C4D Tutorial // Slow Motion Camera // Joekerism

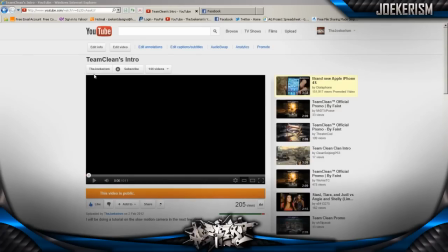Hey, what's up guys, it's Joe here, and in this quick little tutorial I'm going to teach you how to do slow motion camera movements in Cinema 4D. So it's just an example that I created, and it's an intro, so I use the slow motion camera in this intro, so I'll just show you an example.
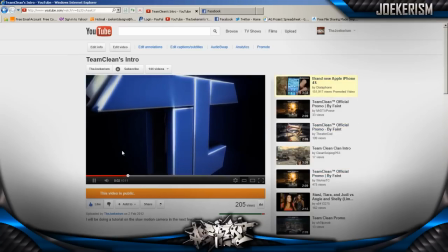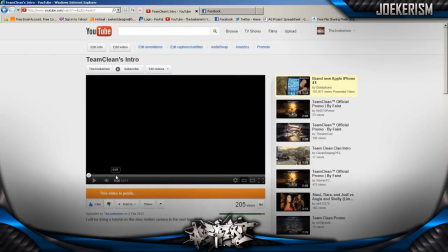So as you can see, at the start it goes pretty fast, and then towards the middle it slows down, like that.
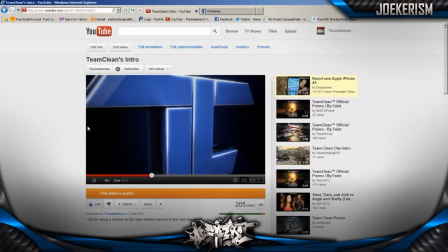And then it speeds up again at the end.
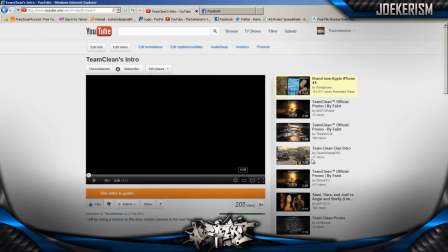And what I did is I combined it with some sound effects that just made it seem more believable, make it seem like it was actually in slow motion.
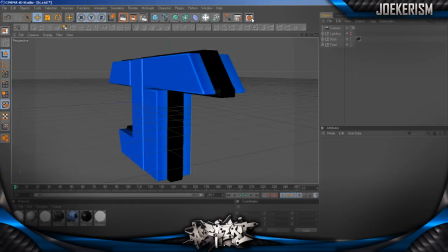But to do this, we're going to go into Cinema 4D, and it's not too complicated to do actually. So this is all you have to do, it's just these keyframes here. So it doesn't look too difficult. I'm just going to hide this camera and bring in a new one.
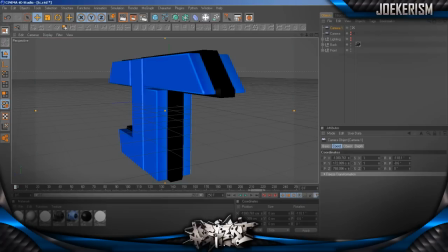So I'm going to hit the stopwatch at zero frames and make a keyframe like that. Go forward to about 30 frames. And I'm going forward to 30 frames because you want this first transition to be pretty fast. So 30 frames is about right.
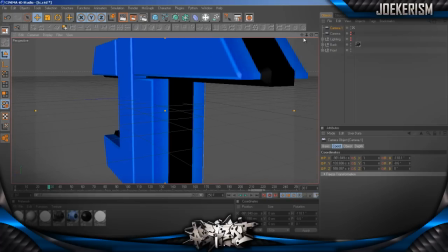And go to the auto keyframe button and just zoom in a bit and go up a bit like that.
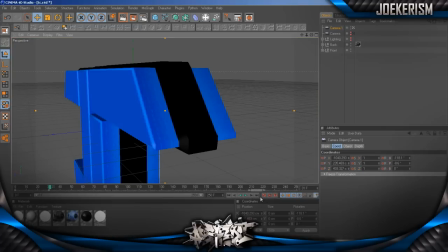And then I'm going to go forward one frame and make another keyframe like that. So you just have this so far. And then this is going to be the transition between the two camera movements.
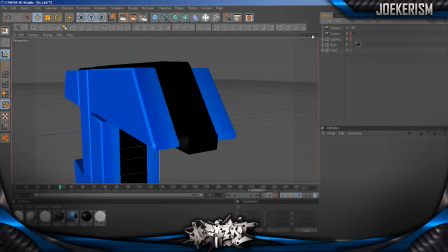So I'm going to go to 40 frames, hit the stopwatch, and just move the camera around like that.
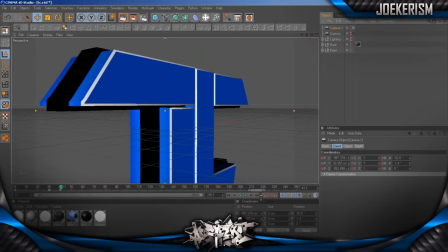And then go forward one frame and make a keyframe. So we have this. Like that. And you can speed up this transition between the two camera movements by just selecting these double keyframes
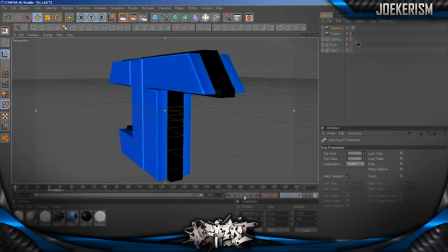and just moving them closer to the first two double keyframes, or the first double keyframe.
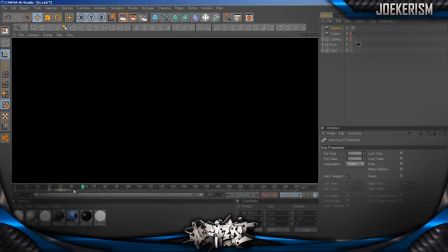But I think 40 frames is good, otherwise it looks a bit too fast, so that's fine.
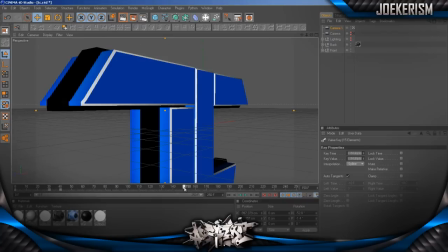And then we're going to go to about 150 frames because this is going to be the slow motion, and we're just going to move the camera just a tiny bit, just rotate it a tiny bit like that.
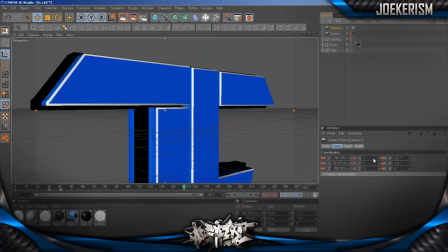And the trick is not to move it too much, otherwise it won't look like it's in slow motion. And go forward one frame and hit the stopwatch again.
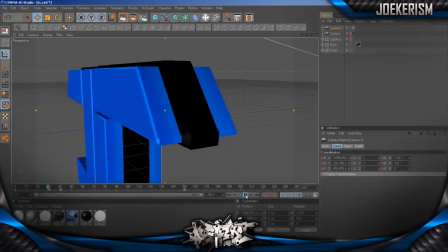So we have this. And then it's moving pretty slowly like that.
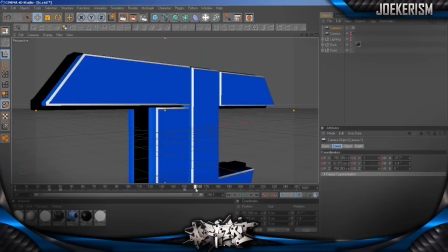And then we want it to speed up again, so about 160 frames, we're just gonna hit the auto button
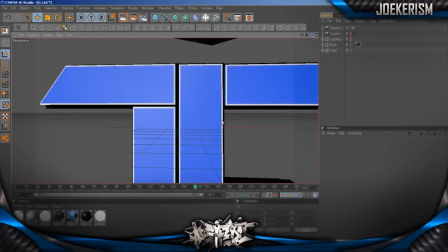and just make it so it's facing the camera straight on.
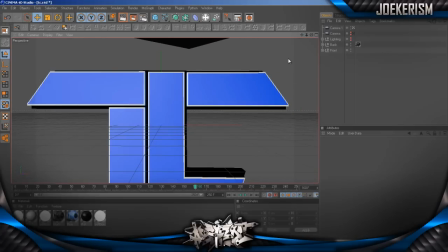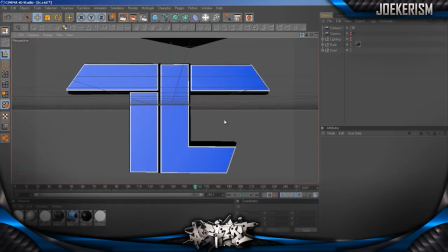That's pretty good. Go forward one frame, make a keyframe like that.
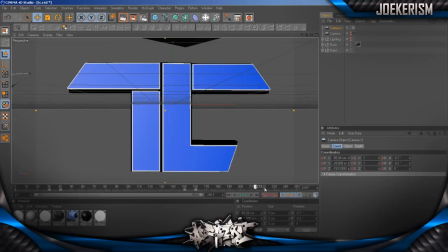So it's slowing down and then it speeds up. And then finally we can go to about 250 frames and we're just going to zoom out.
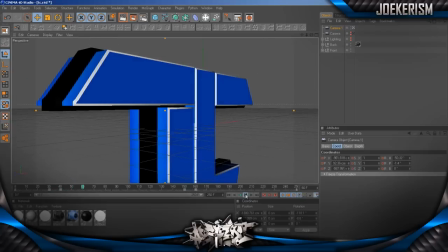So this is it. That's all you have to do, it's not too difficult. And it's pretty good results actually, it was pretty good.
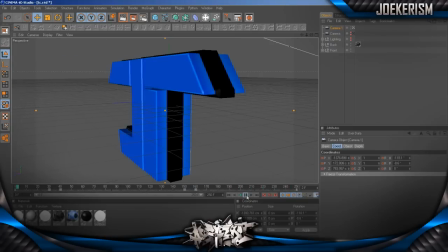And yeah, so you can do that on lots of different intros. There's lots of different places where you can use it.
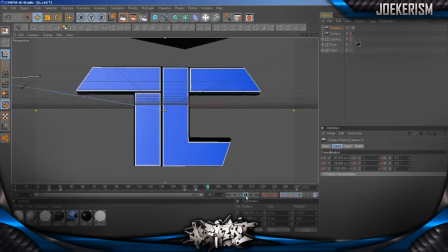It's quite a good technique to use. It looks pretty good. And as I said, combine it with some sound effects like I did. And yeah, that's it. So thanks for watching, guys, and I'll see you later.